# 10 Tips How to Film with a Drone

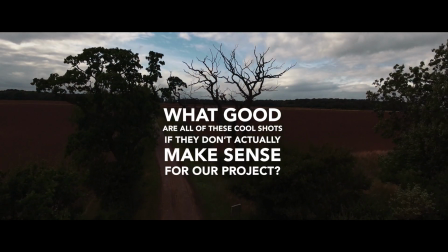[4:05]
But what good are all of these cool shots if they don't actually make sense for our project?
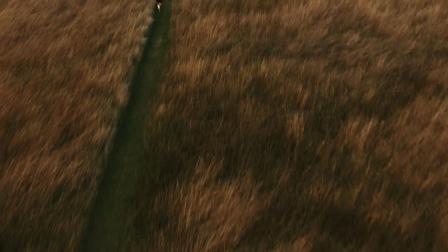[4:11]
Well, tip number 7 is probably the simplest creative reason to use a drone, and that's for extra energy.
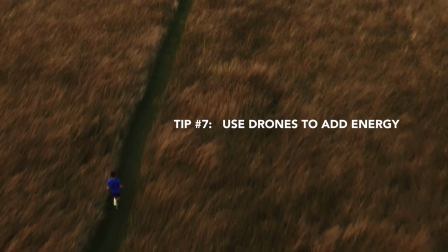[4:18]
Like if we were filming a sports commercial and we wanted the audience to experience that speed, we could use some shots like these.
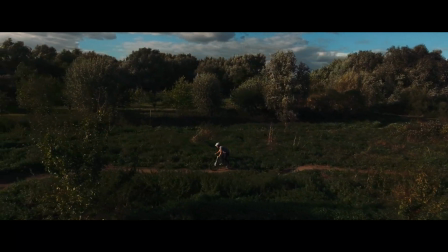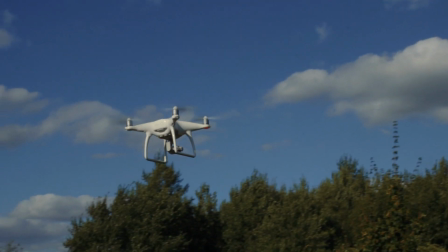[4:32]
But most of the time, we're not just looking for the most dynamic option.
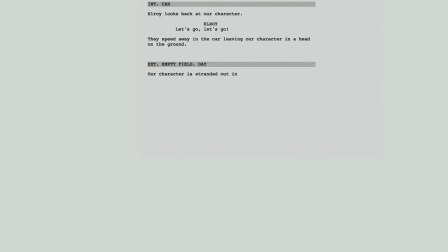[4:36]
So imagine we've got a film where a character gets stranded out in the countryside.
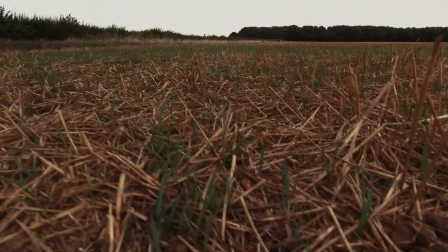[4:41]
We could use the drone to get a really wide shot from up high to show just how small they are and how much further they've got to walk.
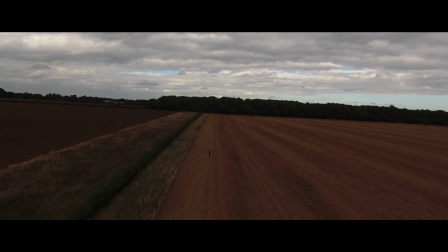[4:49]
But after that we have a choice. Should we fly towards them as well, since that's a more visually interesting shot?
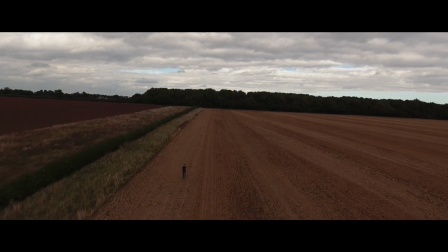[4:55]
I personally think that might over-glamorize the moment. For someone who's walking alone in the wilderness, I'd just have the camera hover,
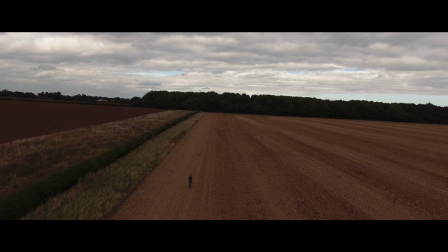[5:04]
so we can push the emotion towards stillness and tiredness rather than excitement and energy. That's tip number 8. The camera doesn't have to be moving all the time.
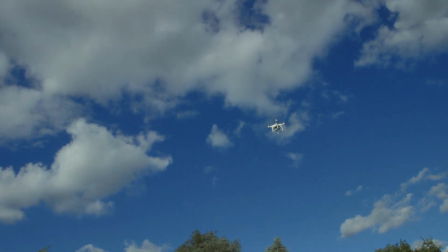[5:15]
Now, because drones are so much fun to fly and the shots do look pretty cool,
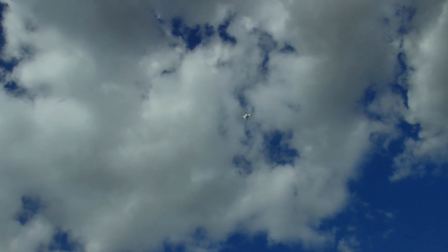[5:20]
you can imagine how easy it is to start throwing random shots in every scene simply because we can. And that's the danger, that they could get in the way of our story rather than supporting it.
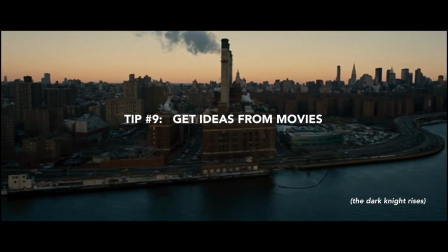[5:33]
So once again, let's look to the movies for some ideas. If the wider location is important to the scene,
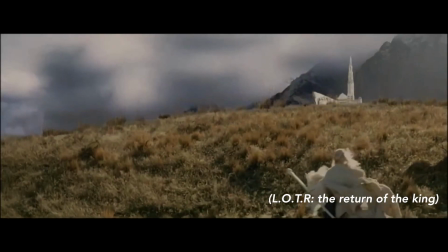[5:38]
then getting up high could be the best way to introduce our setting, for the simple reason that we can see more if we go up high.
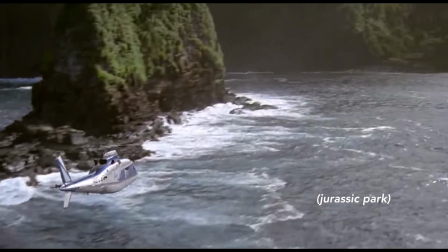[5:45]
Or we could use a drone so we can fly alongside something else, allowing the audience to fly with the characters rather than just watching from the ground.
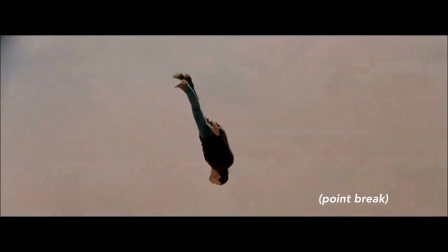[5:54]
It follows one of the basic principles of moving the camera, which is just to follow the action.
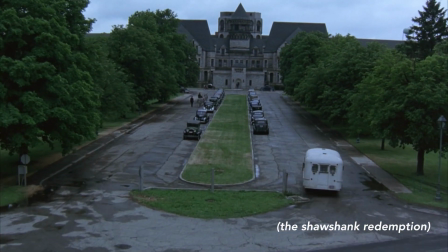[6:00]
Really, it's just about finding a way to link the camera work into the story.
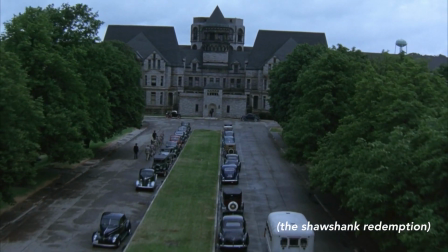[6:04]
For example, this helicopter shot from Shawshank is the sort of thing that a skilled drone operator could pull off.
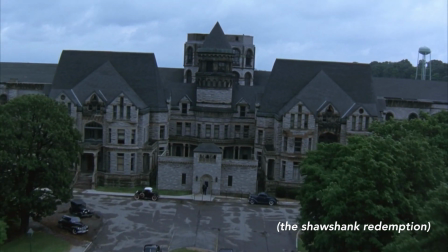[6:10]
So let's break this down a bit.
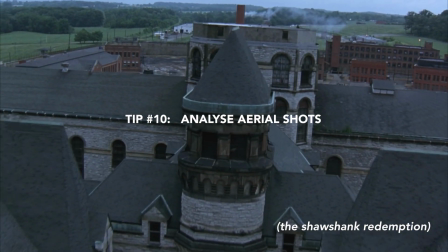[6:12]
First of all, it introduces us to the prison, showing the scale of it and its fortress-like qualities that do come into play later on.
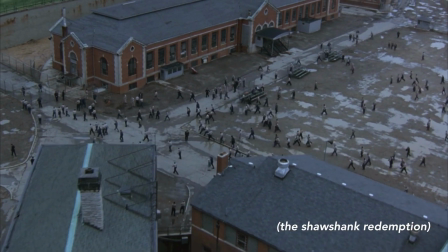[6:21]
But that's not all. We can also see the inmates heading towards the entrance, which builds up some expectation to the next shots,
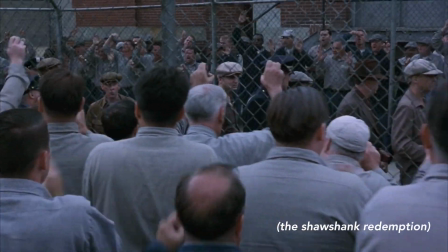[6:28]
which are essentially showing the greetings that the new inmates are getting.
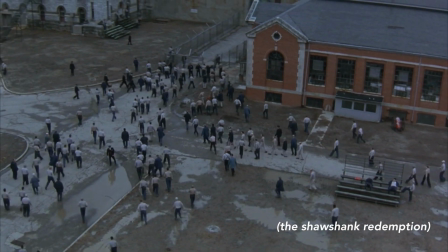[6:32]
Now, would this film still be loved by so many people if this shot was taken out?
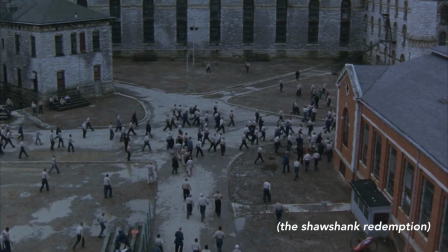[6:38]
I'd take a guess and say that it probably would, whether it had the aerial shot or not.
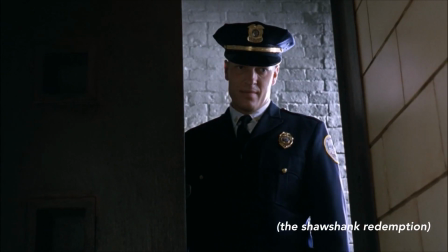[6:44]
For me personally, it's the message about persistence and the commentary on prisons and corruption that makes this film special,
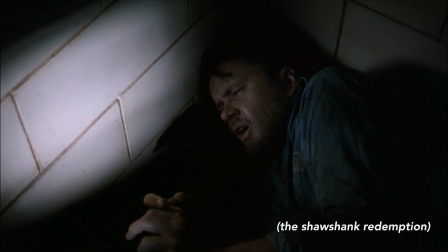[6:52]
not the aerial photography.
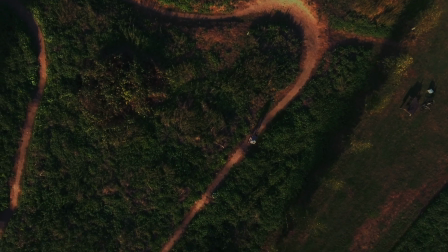[6:54]
A drone is a very specific tool that can allow us to improve our films if we use it at the right time and in the right way.
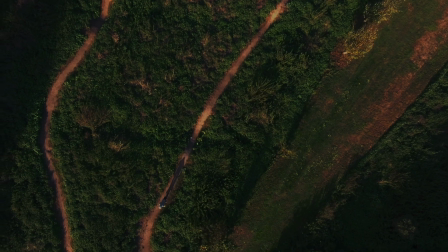[7:03]
So let's try not to make the mistake of thinking that any piece of technology is really going to make or break our films.
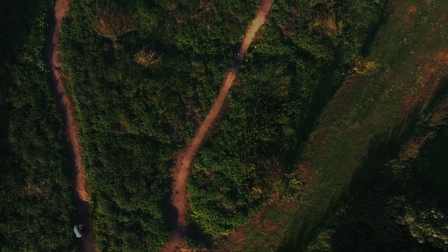[7:11]
My name's Simon Cade, this has been DSLR Guide, and I'll see you next week.